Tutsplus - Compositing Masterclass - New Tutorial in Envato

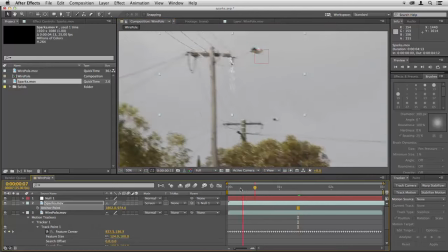(70:01)
They now look quite good. So I'll go to a point where there are plenty of sparks visible around there, and now I need to draw a mask. So I'll just draw the mask around the bottom edge here.
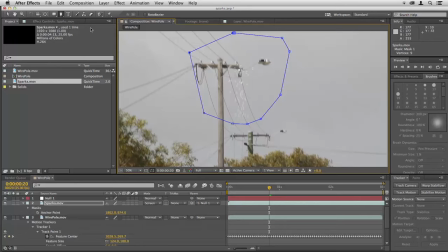(70:19)
So this is the area where we're aiming to mask, and then we choose the mask feather tool. Click at the bottom of the mask here and drag inside like that, and you can see that gives us a long,
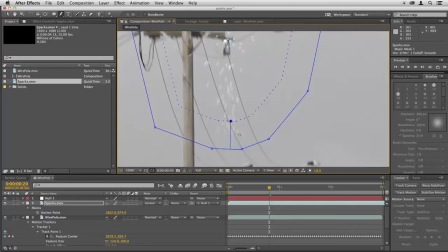(70:33)
subtle area where everything blends out pleasantly. And we don't need them to blend out at the side,
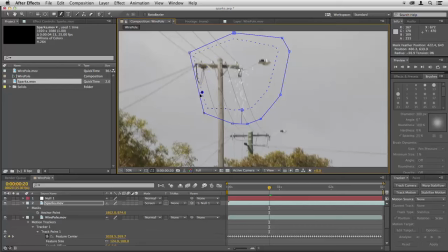(70:40)
so just grab the dotted line there and drag it out to the edge on that side and drag it out to the edge on that side. It's worth checking through to see if the mask gets in the way of any sparks that fly up, but I don't think that's a problem here.
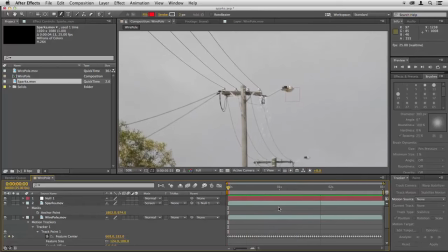(70:55)
If I check through at full speed, that does appear to work very well. Ideally, you would want an element that was large enough that you could allow the sparks to drop off at the bottom of the screen, but if that's not the case, this is a good solution.
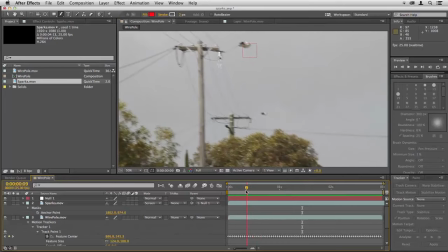(71:09)
Now you'll notice that as we go through, there are a couple of moments. One there at the half-second point where the sparks suddenly burst out. It happens again a little further on there at the 2-second mark. So at those points, we really need to indicate what's going on with a flash of light.
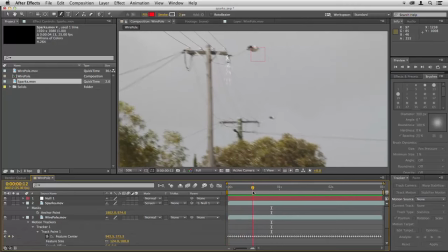(71:26)
And we should probably have one right at the beginning as well, because that's when the sparks appear.
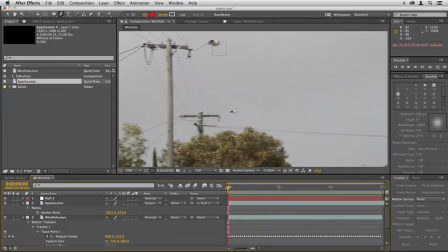(71:31)
You never get sparks just dropping out of something, there's always a little flash.
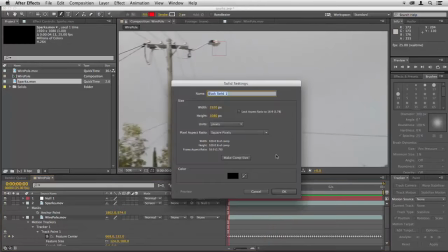(71:35)
So to do that, we'll go to New Solid, create a black solid, then choose the brush tool.
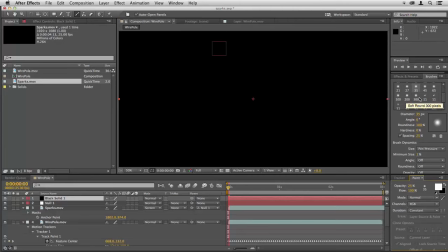(71:42)
Choose a nice large brush over here, say a 300, and then with that,
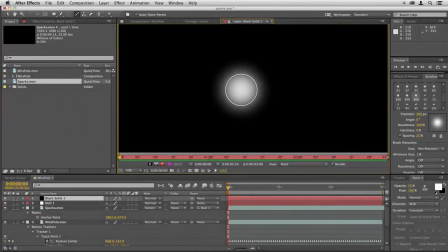(71:49)
double click on the layer to open it in the layer window, and then just click a few times to create a nice blob of light.
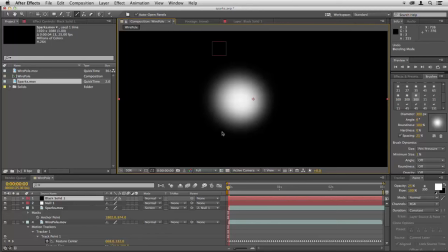(71:58)
Go back to composition, we'll right click on this and change its blending mode to screen.
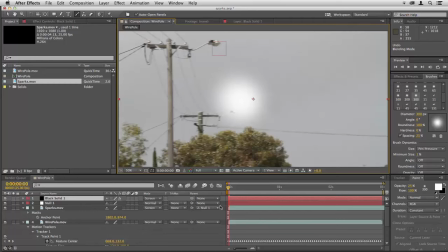(72:04)
You might want to use add, it depends on the circumstances, but we'll use that for now.
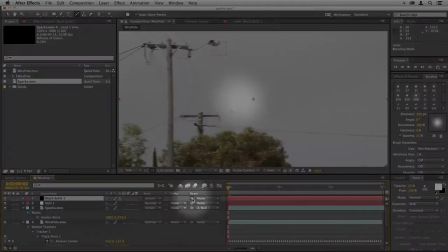(72:09)
Again, parent this black solid to the null,
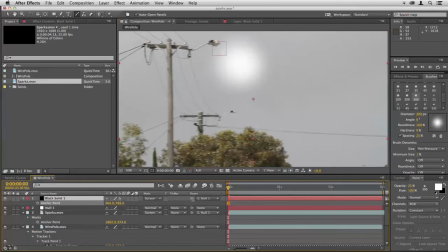(72:12)
then hit A to position it over the place where the sparks will appear. And when I look at that, I think I'm going to prefer to use the add blending mode. It's generally the best one for flashes and brightness.
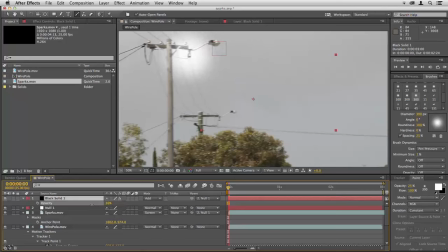(72:25)
It's just way too bright there. So let's hit T and say its maximum brightness is going to be about no more than that. That's at 40%. You might want to just go a little brighter for odd moments, but I think that look there around 40 is just right.
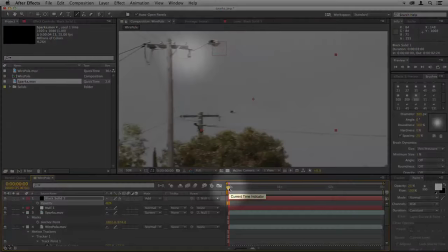(72:41)
So we'll start off at the very beginning of the timeline here with this set to 0. Keyframe the opacity, then move forward just one frame by clicking next frame.
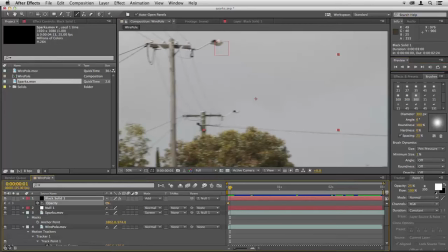(72:53)
At that point we can flicker this up a little, so we'll push it up to 26, go forward one more frame and push it right up to its maximum, which for us is around 40 or so. Move forward another frame and take it right down, not completely to 0, but to about 15.
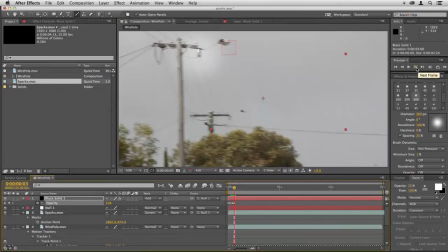(73:12)
And this is keyframing every time, of course, that we make a change. Now move forward a couple of frames and take it down to 0. When you play through that, you'll see you just get a very brief flash like that. Now if you're not happy with it, it's easy to adjust this by just moving the keyframes.
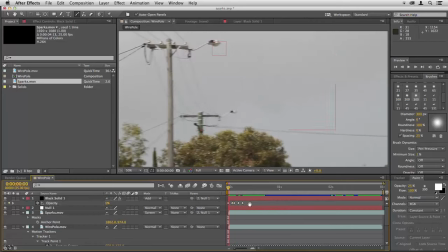(73:31)
You can pull them around like this and vary the length of time for each part of the flash and get exactly what you want that way. In fact, looking at that now, I'm thinking we might want to go brighter at the maximum point.
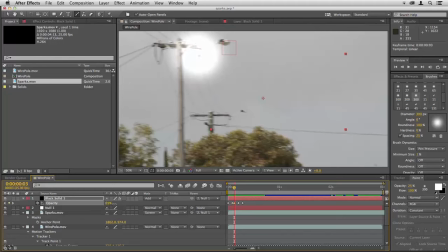(73:43)
So I'm just going to change the opacity up to about 60, and in fact I think the scale needs to go up, so I'll hit S, just scale that up, hit A to reposition it with the anchor points,
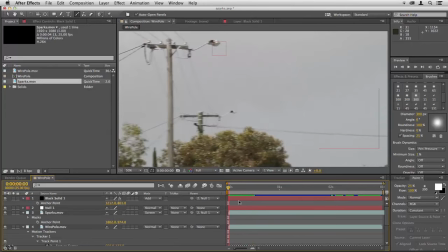(73:58)
and that's looking more like it. When we play through that now, we get that real feeling of a flickering flash of light.